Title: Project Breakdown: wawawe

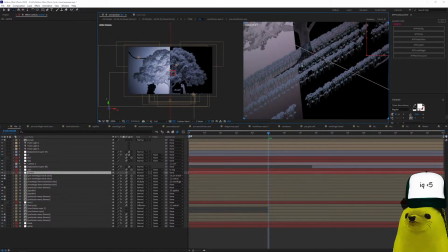1998s
This control, I don't remember what. I also added the same flowers I used at the beginning and throughout the video, but not moving.
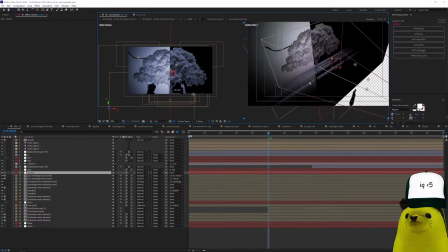2005s
And there you see them. Alright.
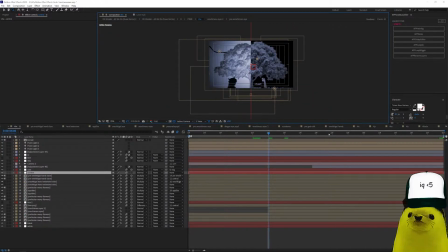2011s
Custom view active. Alright. That's pretty cool. I think it's.
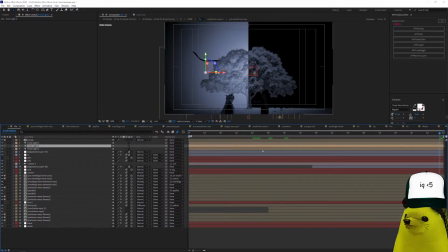2016s
And also I moved the lights with the camera so that you see,
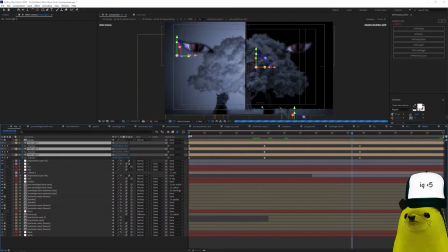2023s
so that they hide. They first hide the first one. Also, the apple is falling. If you notice that, first one is black, and then the second one gets black, and this one comes to the light.
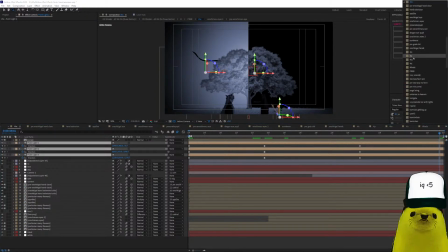2039s
I think it's pretty interesting, and I liked it very much.
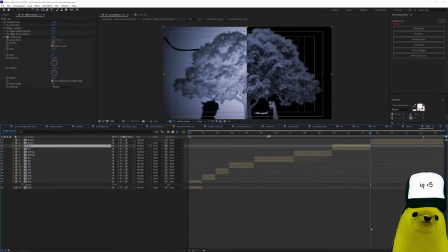2045s
The final part of this thing. Alright, this is the final part.
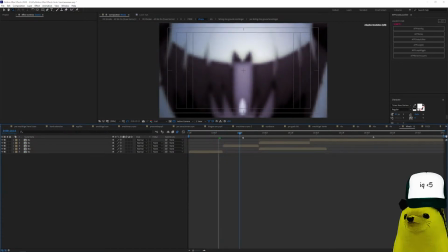2054s
This is anime, then anime again, just with the same color and camera movement.
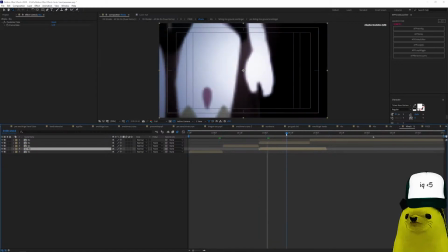2061s
Now this, alright, I masked the girl falling to the ground and added the fall. I'm gonna show you, right? No, actually this is the same thing. Wait. For LX.
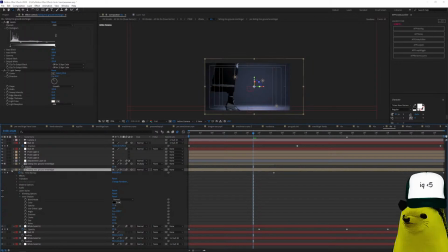2074s
Okay, here this is a mask. You see? Really long mask.
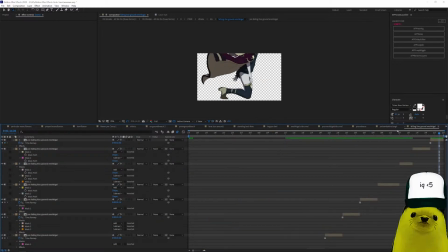2081s
18 frames. But it was worth the pain, okay? It's not pain if you like it, okay?
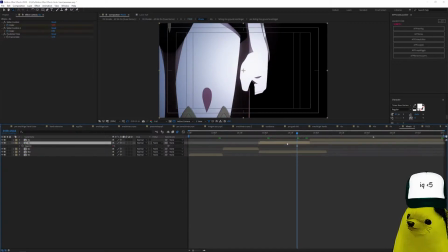2094s
And it just, I have a opacity with a slider control so that it goes blah,
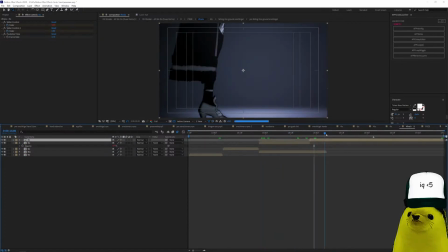2100s
blah, blah, blah, blah, blah, blah, blah, blah, and then she just falls down and dies.
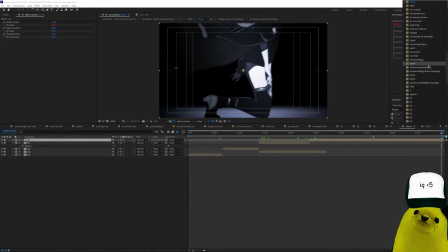2107s
Alright, part C. Okay, this one's pretty cool.
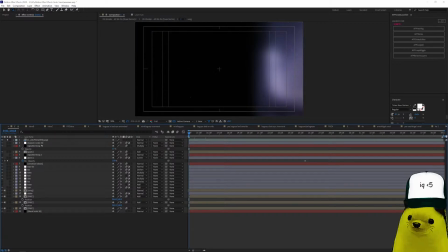2113s
you can see here same sharpen noise, vignette, grain, glow, CC, and then the same sounds and the same slider control, just different bits.
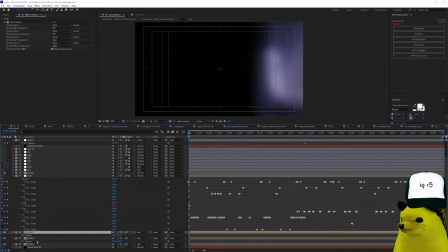2124s
All right, the RGB and let's go inside here.
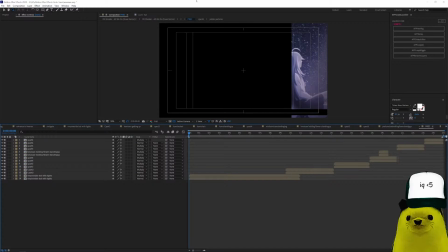2132s
Okay, part C. There's just the three more. All right. You see this as a long part because I made this first, but you can see that it has the multiplier, the wiggler, and the posterize stamp, same as every part here.
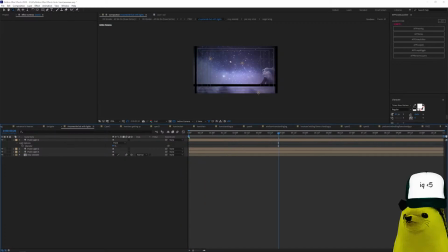2148s
Let's go. Here I added the lights on top of this main composition because
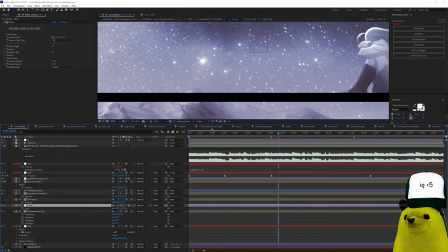2155s
if I added the lights here inside, it would have made the scene really
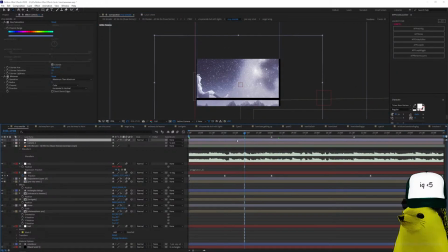2163s
dark, and I did not want to deal with that. This has the same thing, hue and saturation and some minimax. A camera with a wiggle. Now, how I make this?
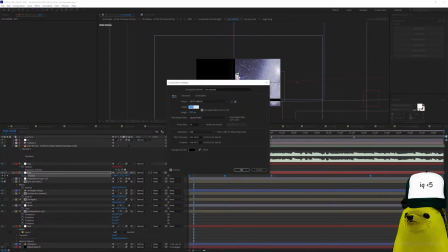2175s
Okay, this scene is 1920 by 1080, but I actually worked it on 1920 by 2.
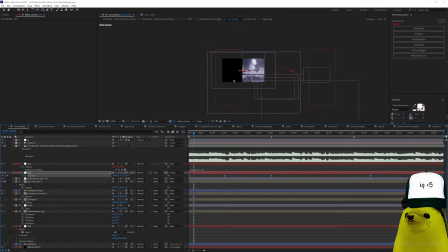2184s
And then, in order to work really well on this, everything is pre-composed on 4K. And I just positioned, you can see here.
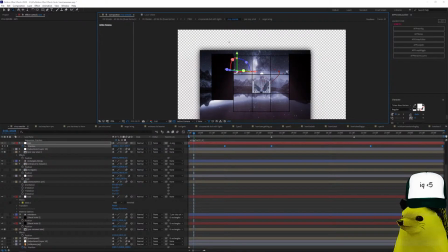2197s
This is how the whole thing works. So I have these triangles are just shape layers, you see, with a repeater, and
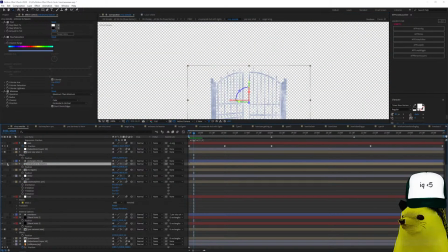2212s
this is just a PNG that I colored this way.
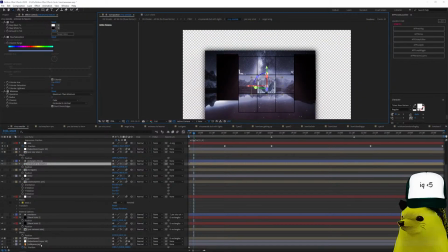2219s
This is from B, and the background is a big Milky Way background, and it moves like this. Then I have these two solids here that are just also like a gate thing, you know.
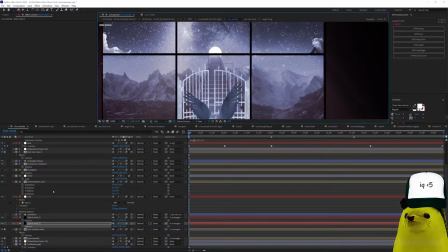2231s
Everything here is like a big gate. And I made this stairways, it's also a PNG. Just colored it, and then I added this ball here to make it look like the sun. It has a shine.